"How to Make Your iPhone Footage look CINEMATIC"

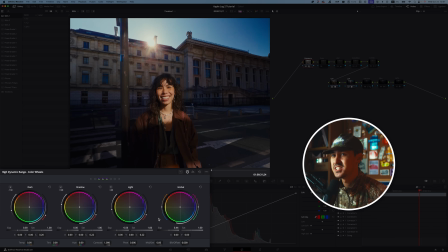I like to do this in the curves later, but these are kind of just the general overall exposures. I like to mainly work in the HDR color wheels tab. Next in your color node is where I like to adjust the colors.
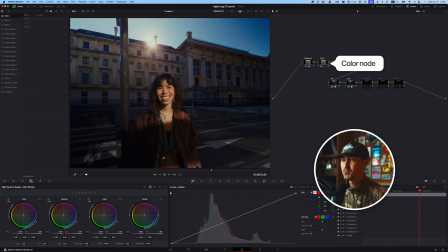And so first off, in this overall image, the shadows, due to my LUT, the shadows get really blue, but the overall image gets a bit warmer, gets a bit more lifelike. And I just want to adjust the shadows a little bit. So if I go over here to my color wheels, this is where I like to adjust my shadows.
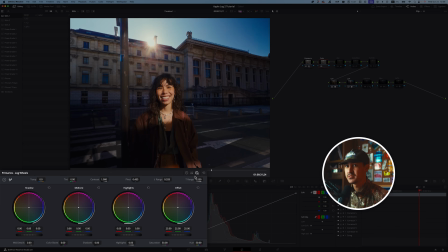And if you go to your primary log wheels over here, you can then go to your shadows. And what I like to do is just drag this over a little bit more to the yellows, I would say. Almost reddish yellow. And so if you go before and after by compressing Command D,
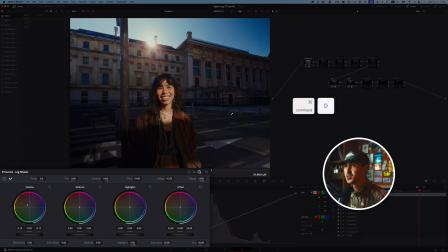you can notice just the shadows here, we've gone from super blue to a little bit more yellow, a little bit more lifelike. And that's kind of the look I like. I don't necessarily like to keep everything really teal and orange. You want to keep it vibrant, but you want to keep it as lifelike as possible. And so just basically here, I've gone ahead and adjust the shadows a little bit. You can do your white balance right here.
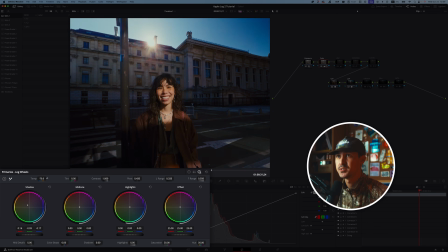I like to do my white balance oftentimes in the color wheels. So if you go to temperature, you can really adjust it just a tad. Oftentimes, maybe just bring this up. Let me bring this up maybe 20. So we're still keeping that warm feeling, but we've adjusted mainly the shadows.
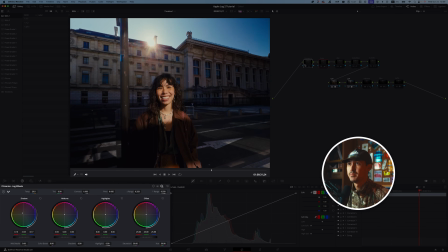You can adjust the highlights as well, the midtones, the offsets, all that. But so far, compared to what it was before, it's looking a lot better, a bit more filmic.
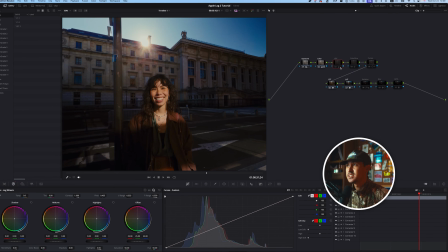Next up is a cheat code. This is the HSV wheel.
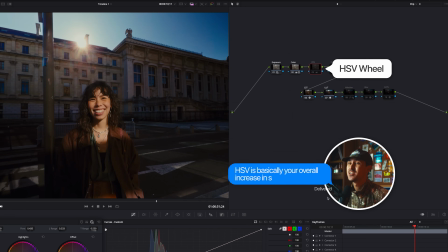And so HSV is basically your overall increasing sort of the density of all of your colors.
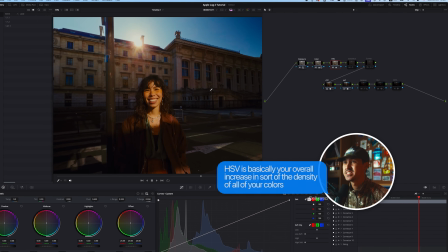The point of the HSV node is to increase the colors without making it oversaturated.
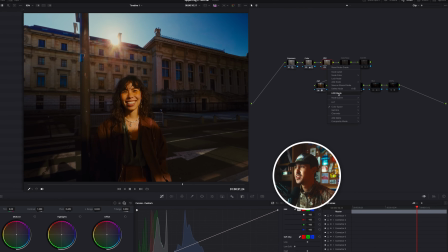Right now, obviously it's super oversaturated, but the way that you do this is in a new node, if you go to color space, make sure that you're selecting HSV.
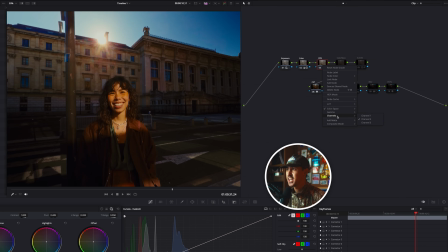Then in your gammas, you can just use timeline. And then in channels, make sure channel 1 and channel 3 are deselected. So you're only in channel 2.
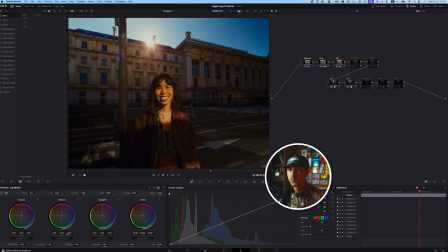Now, what this does, now if you go to your HSV and then you go to your log wheels and then you go to your basic primary color wheels,
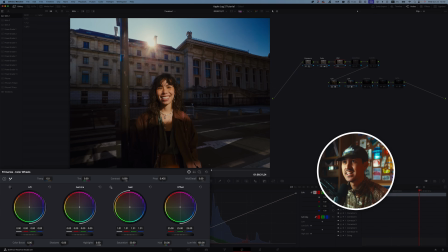go ahead and click the gain. And as you slowly increase, you're gonna notice that your overall color density is gonna look a lot more pleasing, a lot more vibrant. And this is kind of just a cheat code here. A lot of different people use this, and the amount that you use is kind of just as a personal preference,
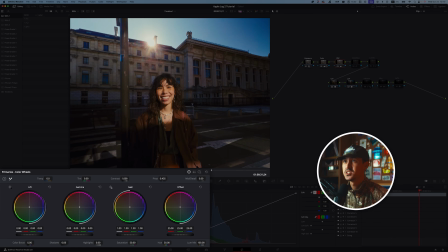but I like to kind of just bring this up just to a point where it's not too crazy, but you're really kind of getting a nice amount of vibrance. For this particular image, I'm thinking somewhere around 1.1. You can always adjust this later. Let's go 1.10.
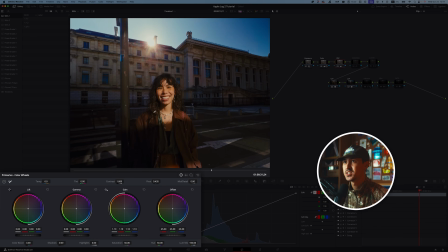It's very subtle, but especially in her color tones here, her skin tones, you'll notice before, a little bit pale.
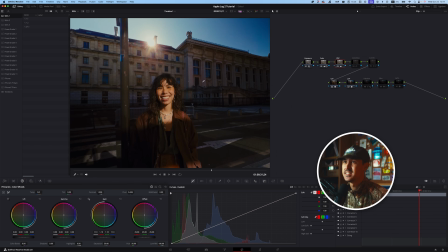Now we've brought a lot of life back into the image. And this is just a quick cheat code.
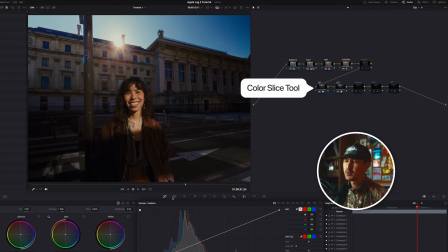Next up in color slice, this is kind of a recent addition, and I've made a whole video on the color slice tool.
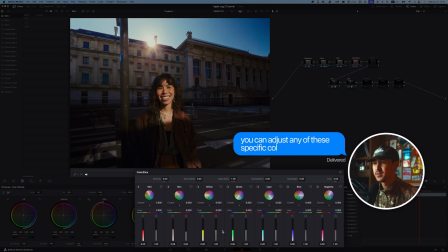But if you go to color slice here, basically you can adjust any of the specific colors really quickly without having to do masks. And so if we reset this real quick here, a lot of times I like to work with these skin tones, and you can adjust what sections you're really applying this to.
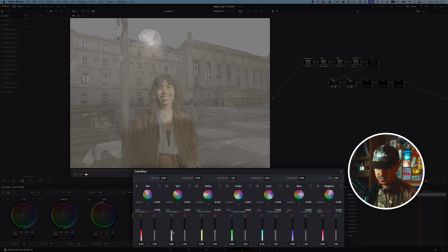And so if you just keep this generally centered, and if you press Shift H, it'll turn it on and off to see what you're actually affecting.
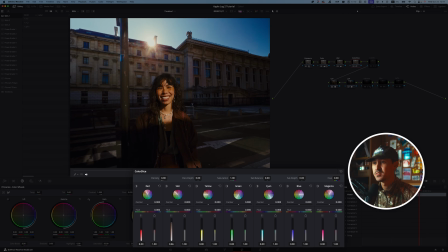You can go ahead and either increase sort of the density of specific colors. So in this case, what I would do is I might just bring up the density just a little bit on her skin tones, but they're a little bit oversaturated. So what I would do is I would bring down the saturation just a tad.
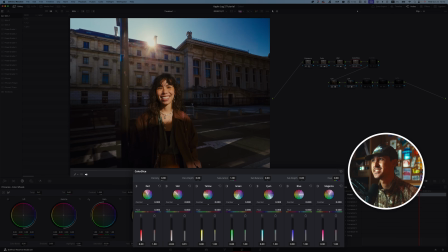It's just a fine dance between increasing, again, your HSV and then going into color slice and really fine tuning everything. You can even adjust the hue on the skin tones here, but for this particular case,
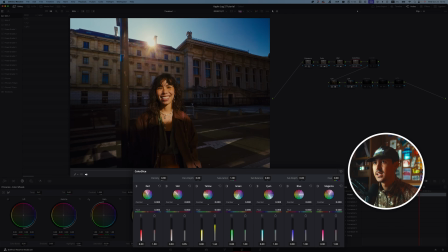I think I might just keep it up a little bit, bring down the saturation just a tad. I might bring down the yellows just a little bit in saturation. So I've only just kind of adjusted the skin and yellow.
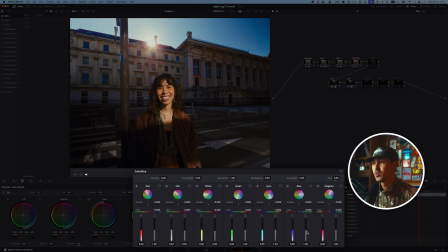You can also go into your blues, I guess, if you wanted to, and really adjust the density or adjust the saturation if you wanted a really blue sky.